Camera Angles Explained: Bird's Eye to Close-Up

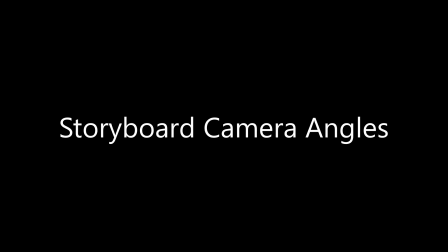[0:10]
So today we're going to talk about camera angles for storyboards. There is the bird's eye view, which is you're looking down at something.
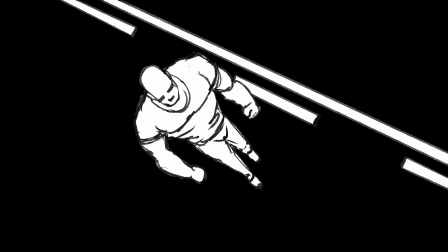[0:18]
This often gives you the idea that you're godlike when you're looking down at something.
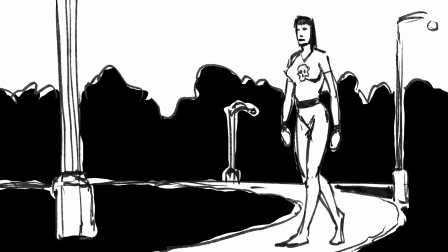[0:22]
And then there is normal view, that is parallel to the person or the action, whatever's going on.
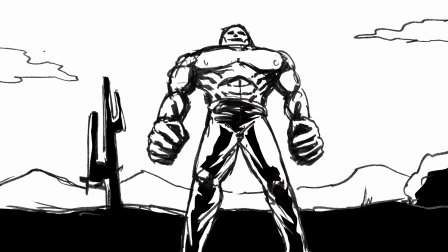[0:28]
And then there's worm's eye view. Worm's eye is you're looking up at something. That usually implies that you're weaker than, or whatever you're looking at is more powerful.
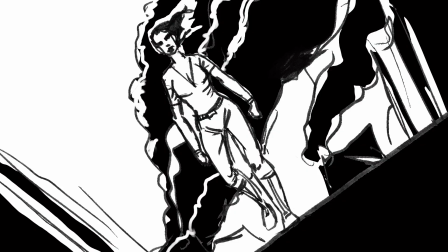[0:40]
There is also tilt view, which basically tilts the camera at a different angle, and that gives the ability to create instability.
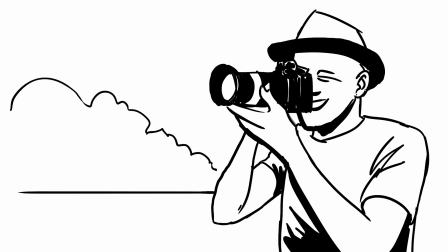[0:48]
Now, with that, the camera views themselves are actually pretty simple.
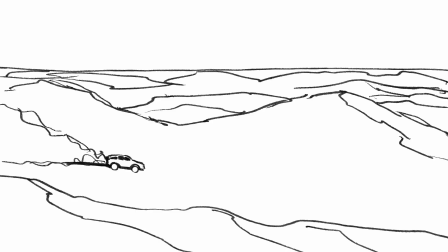[0:53]
You start off with a long camera angle, so extremely long is usually an establishing shot. It shows landscape or something along those lines. Then as you zoom in closer, it goes from extreme long shot
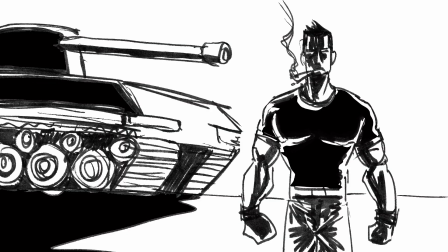[1:10]
to medium shot to close up to extreme close up.
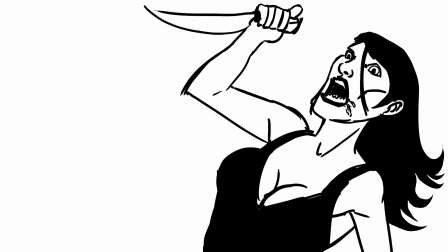[1:17]
And from there, you can combine the camera angles, different types of shots, to create more dramatic shots.
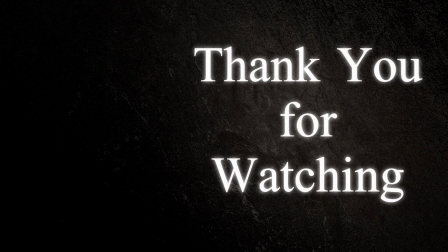[1:24]
So, if you have any questions on that, feel free to ask. I've tried to limit the information as much as possible, and I hope this helps you all.